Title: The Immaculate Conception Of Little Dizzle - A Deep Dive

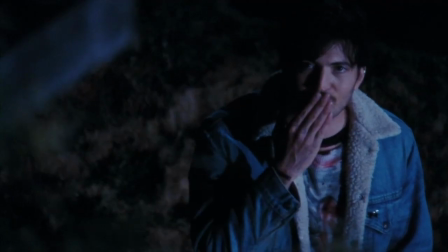What's great about it is that he barely, barely said anything about Dizzle to her.
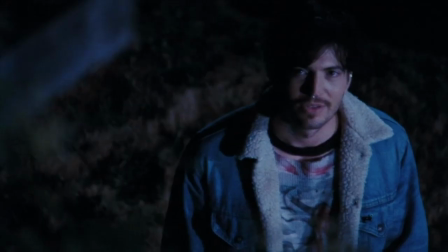Dizzle is what gives him the confidence to go over there and tell her he loves her and he sort of confusingly thinks that she'll want to be with him again when she sees Dizzle,
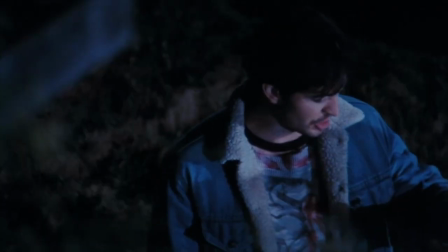but really it turns out she does seem to love him, but it obviously has nothing to do with Dizzle.
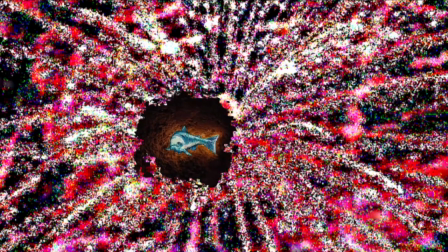In my weird brain, this reminded me of the classic Space Jam magic water bottle trope where it's,
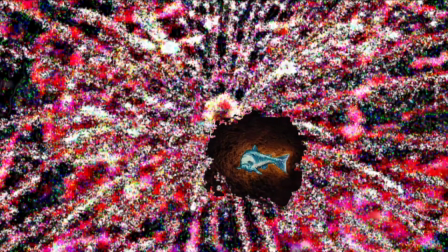it was just plain water all along, but here instead it's like, it was never about Dizzle all along,
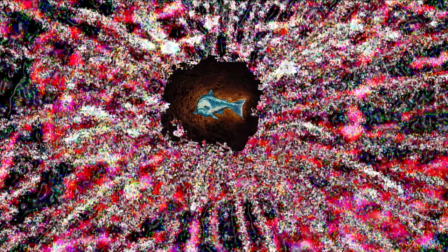or Dizzle was inside of us all along or dizzle was the friends we made along the way i don't know sadly by the end of the scene
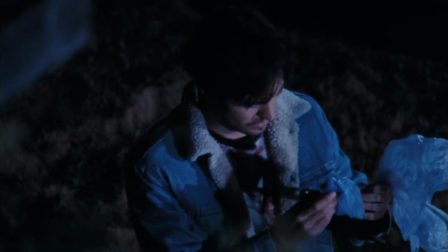dizzle has gone to a better place dizzle's gone but in its place is his love with ethel who i hope eventually apologized off screen to dory
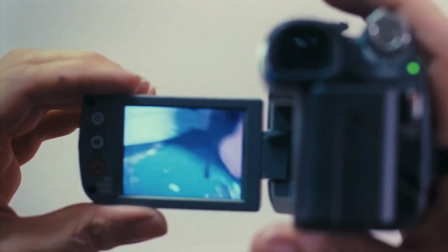for coercing him with addictive cookies when they go to dory's doctor to show him the video of the birthing and the doctor just cracks up and doesn't believe them dory and oc
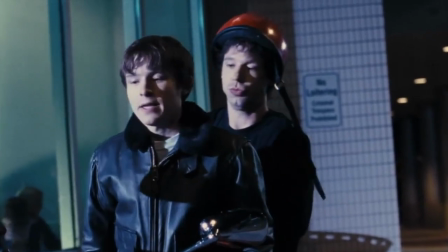leave then we get an important line thematically you know what to hell with the bright side fuck it i'm a chump
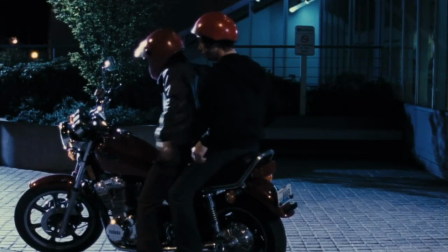for trying to see a little justice in this cruel fucking world get off i'm going back to work it's the rock bottom loss of faith moment and this
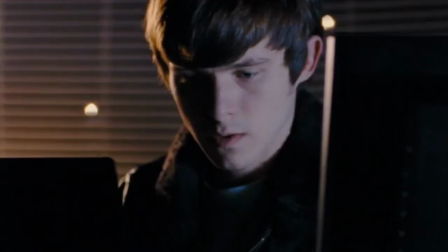leads to him formulating a plan he goes into the corsica offices and prints off stuff from their computer and even better he uses the skills
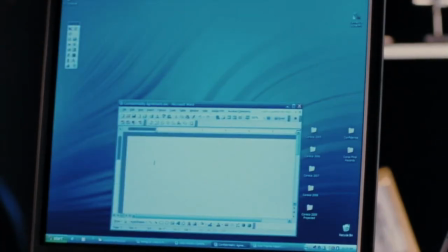from his first job he was at at the beginning of the movie calling himself the data meister again like he did at the beginning before getting himself fired
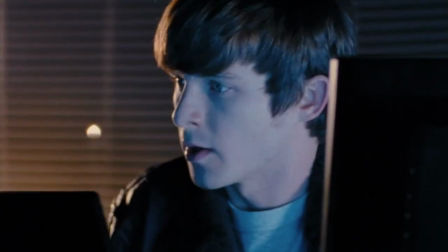this integration of his previous self with his further along the journey self is an important element to this climax of the film it shows he's
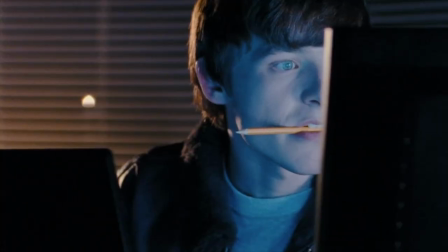creating a new identity not just by fighting his previous ones but by integrating and synthesizing with
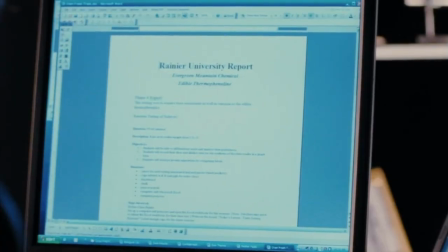his previous ones he sees the phrase semi-aggregate intestinal fauna in the documents
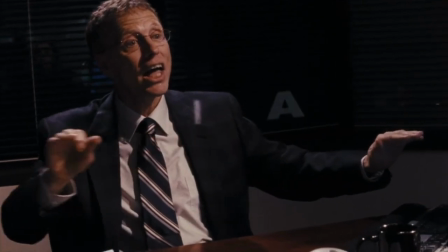the acronym s-a-i-f that the boss came up with because it spells safe
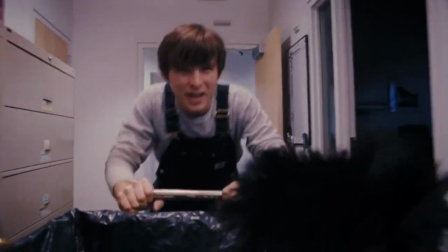semi-aggregate intestinal fauna semi-aggregate intestinal fauna
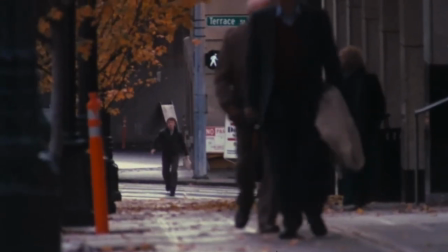semi-aggregate intestinal fauna what kind of a world do you think we're living in he has a true moment of questioning is this what god made us for my
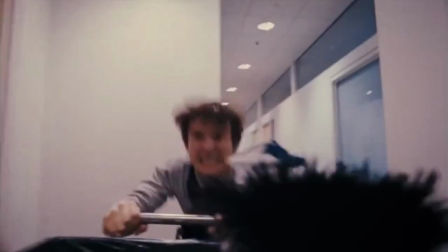newer more creative ways to exploit one another we see him feverishly repeating a speech in different contexts and finally knocking on the door of
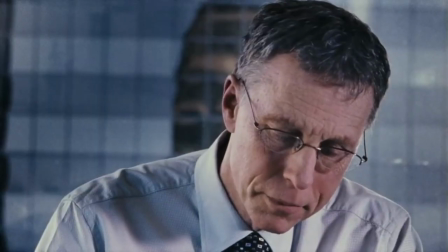the boss of corsica he's there to show that he has the proof of what they did but But first he throws open the bureau
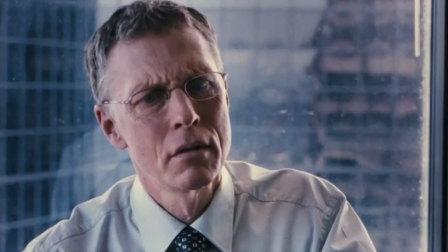to reveal all the explicit videos the boss kept in there and that turns out to be a dream sequence.
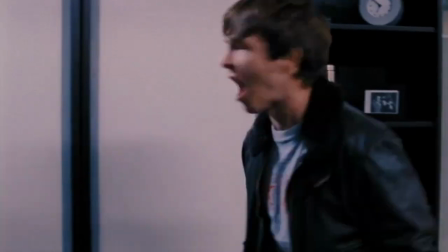But the more interesting thing about this is that right in this sequence we flash back to when he smashed his co-workers phone at the beginning.
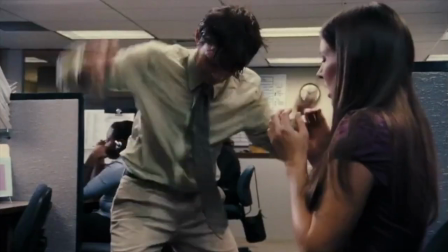So we're having these two situations being equated.
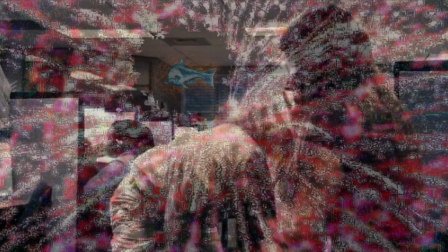And the movie is telling us that he's thinking about, well I acted up at my old job and that wasn't right, should I really act up here?
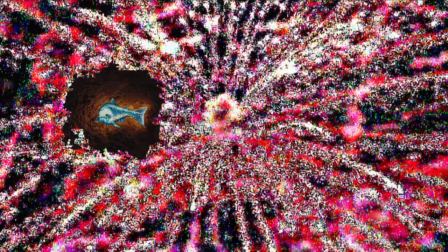And then as the real scene of him confronting the boss plays out, we see instead his silence.
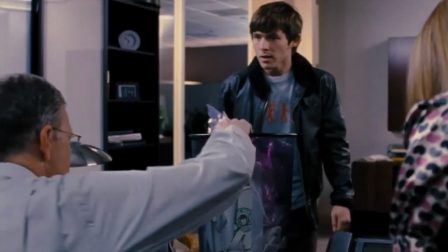garbage already there you go partner how
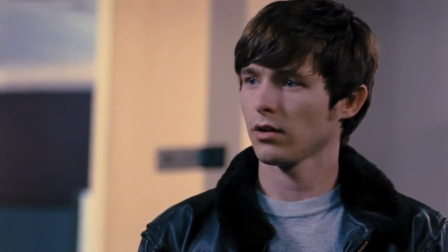you doing he flashes back to the scene of cleaning up his blue birthed creature while wearing a god is dead shirt since that was the last iteration
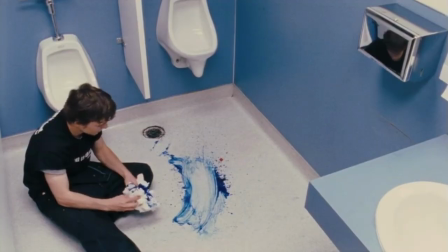in his spiritual journey and as we come back to the present moment he decides not to confront the boss and tracy and he decides apparently not
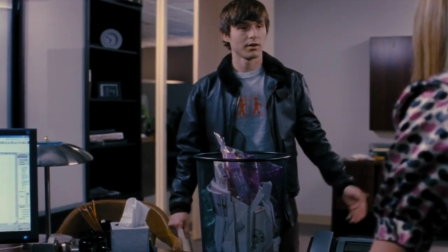to like sue them or whatever this is framed i think as the mature or serene and spiritual thing for him to do,
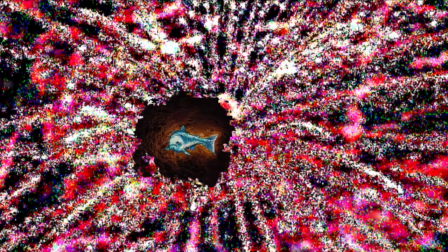to avoid getting wrapped up more in affairs of BS or whatever, and clearly were made to feel that his memory of his intimate birth and loss of the
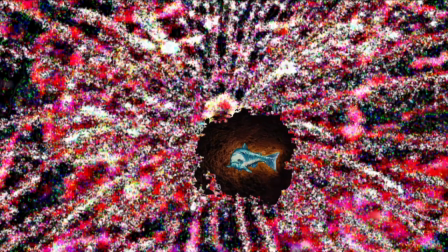creature he birthed made him feel something that made him change his mind about confronting the company,
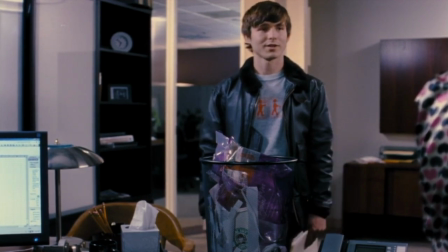starting a lawsuit, and so on.
Terrific. Sorry for interrupting.
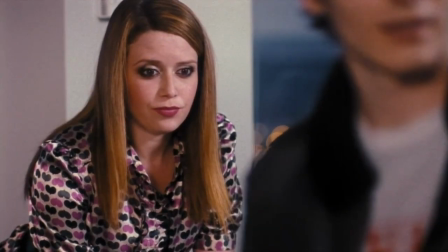This is such an interesting and sort of anticlimactic moment in the film.
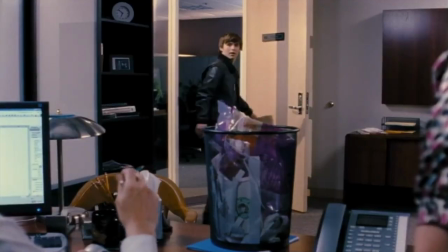Dory gives up his power and leverage, and he chooses to remain seen simply as a janitor,
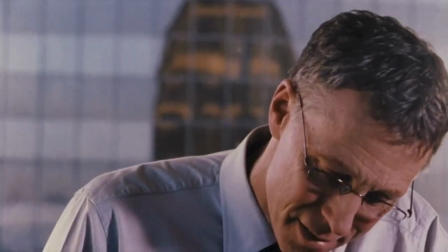instead of as an injured party in a potentially huge and justified lawsuit.